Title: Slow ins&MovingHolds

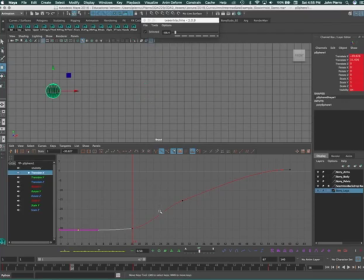(4:10)
That's the basic idea what we're going to be doing. Now, I'm creating this with the tween machine. Obviously, as you can see, you can create this very easily in your graph editor, especially if it's one channel like this. There's a slow in, there's a slow out, okay? The other thing that I want to point out that almost slipped my mind is that when you
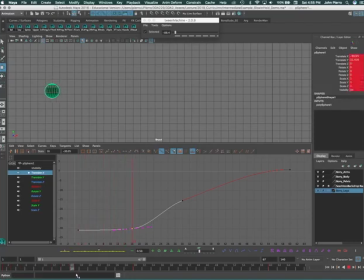(4:28)
favor these things, and you can do this with your breakdowns also, because these are breakdowns, okay? These are favoring as far as spacing, right? Not so much timing. Timing's even. So you can, when you favor that, you're creating contrast in your speed.
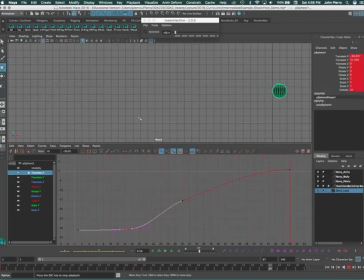(4:43)
So now you have a much slower area and then a much faster area, and that's creating contrast on how something moves, which makes it more interesting, okay? We call it texture in timing, and just think of it as contrast, okay? So the more you break up your scene and you start favoring, and again, just think of it as
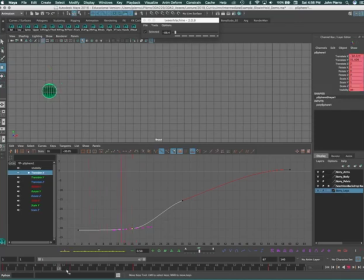(5:02)
what should be faster and what should be slower, okay, in your scene, and push something that's supposed to be fast a little faster and push something that's supposed to be slow a little slower, and you'll start to see that change in that texture, which will get much more interesting in your scene.
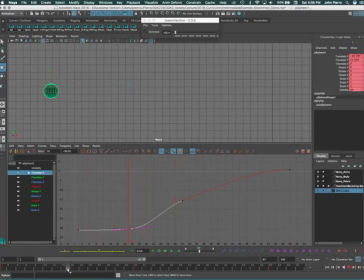(5:15)
So slow-ins can really help doing that. Look for all kinds of places to use those, and even little mini slow-ins and slow-outs, okay? So let's see, how else can we do this? So I'm going to show you the way you guys can do it.
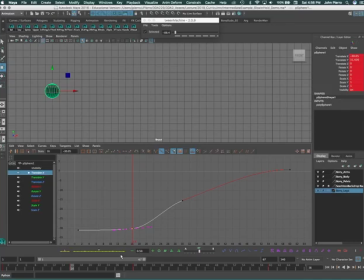(5:27)
You can do it obviously in the graph editor, but if you're using it with a whole character, it's much harder to use the graph editor to slow in a whole character because you're talking about many controls. So we use something called middle mouse clicking. Okay, you guys are probably aware of that. So I'm just going to delete this key.
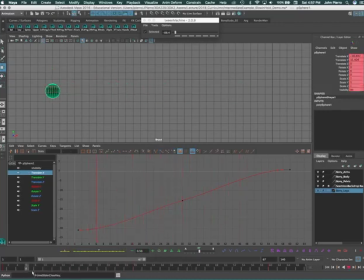(5:42)
When you click and drag, that plays your animation. Okay, when you middle mouse click and drag, it does not play your animation. So this allows you to steal poses, okay, in this case the pose of a sphere. So in this case I can scrub and say, you know what, I want a pose that's close to 30 so I can slow in.
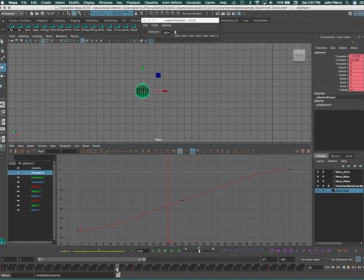(5:59)
So maybe I'll grab 26 and now I'll middle mouse click to keep it in place, and I can move my timeline now without my sphere moving. Oops.
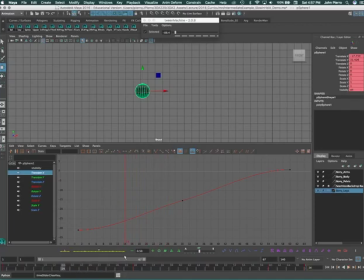(6:10)
And now I can drag it back as far as I want, put my timeline on 14 and now you're going to see that my sphere is where it would have been on my 26, but my timeline's on 14. Now I just key it. And that's a quick way to give me a slow in. All right?
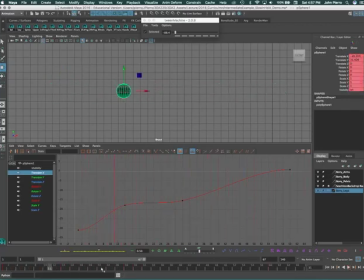(6:29)
Boom. And then I can proceed forward. Okay, guys, so play around with middle mouse clicking. I tend to use a little bit of both. I use the tween machine a bit. I use middle mouse clicking. I use the graph editor, all that way to kind of progress. You know, if I'm in here too and I want certain items to slow in more than the other, I can just very easily,
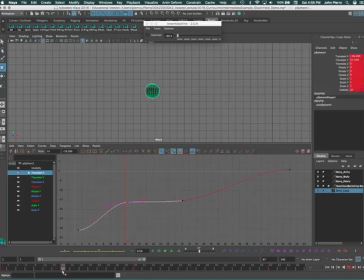(6:47)
push it a little bit farther so it's a little bit slower and a little bit more quiet. Okay, you can use these everywhere. The thing is too, the way we're working in a scene, when you hit play, a certain number of frames we're going to want to see before your character starts moving.
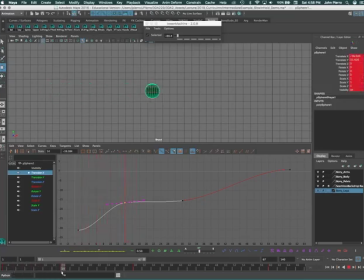(7:02)
That's a good place even to just put a slight slow in. You know, I can put slow out. I can just put a slight slow out here. You know, so my thing will have a slight slow out into this.
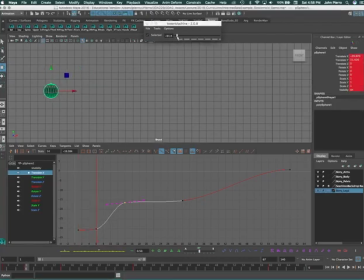(7:16)
I'll just even make it a little bit slower so there's a slight pause there. Boom. And then it'll zip forward and slow in. And even if I want it to hold a little bit longer, I can even put another one here, although it holds pretty well.
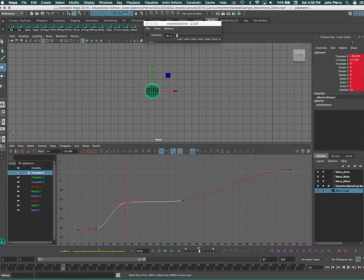(7:30)
So let's even say, let's keep this moving a little bit, faster here, and then I really want it to pause and stop here. Now I can even put another slow in that basically creates a little bit more of a hold with a slight drift there just to keep it alive, okay, before it takes off again.
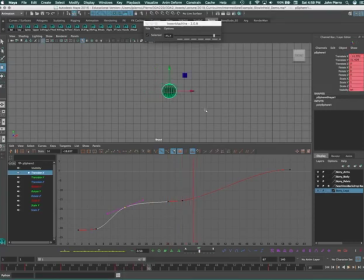(7:49)
And before it takes off again, if I really want, I can obviously slow it out again. And there, that will slow it out again. I think I'm going to move the timing too.
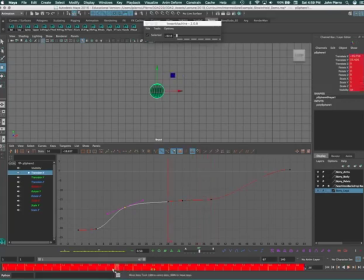(8:06)
And again, I can move the timing on this one to keep it really paused for a while there. And then I can, let's have it zip over and slow in and hold here, okay?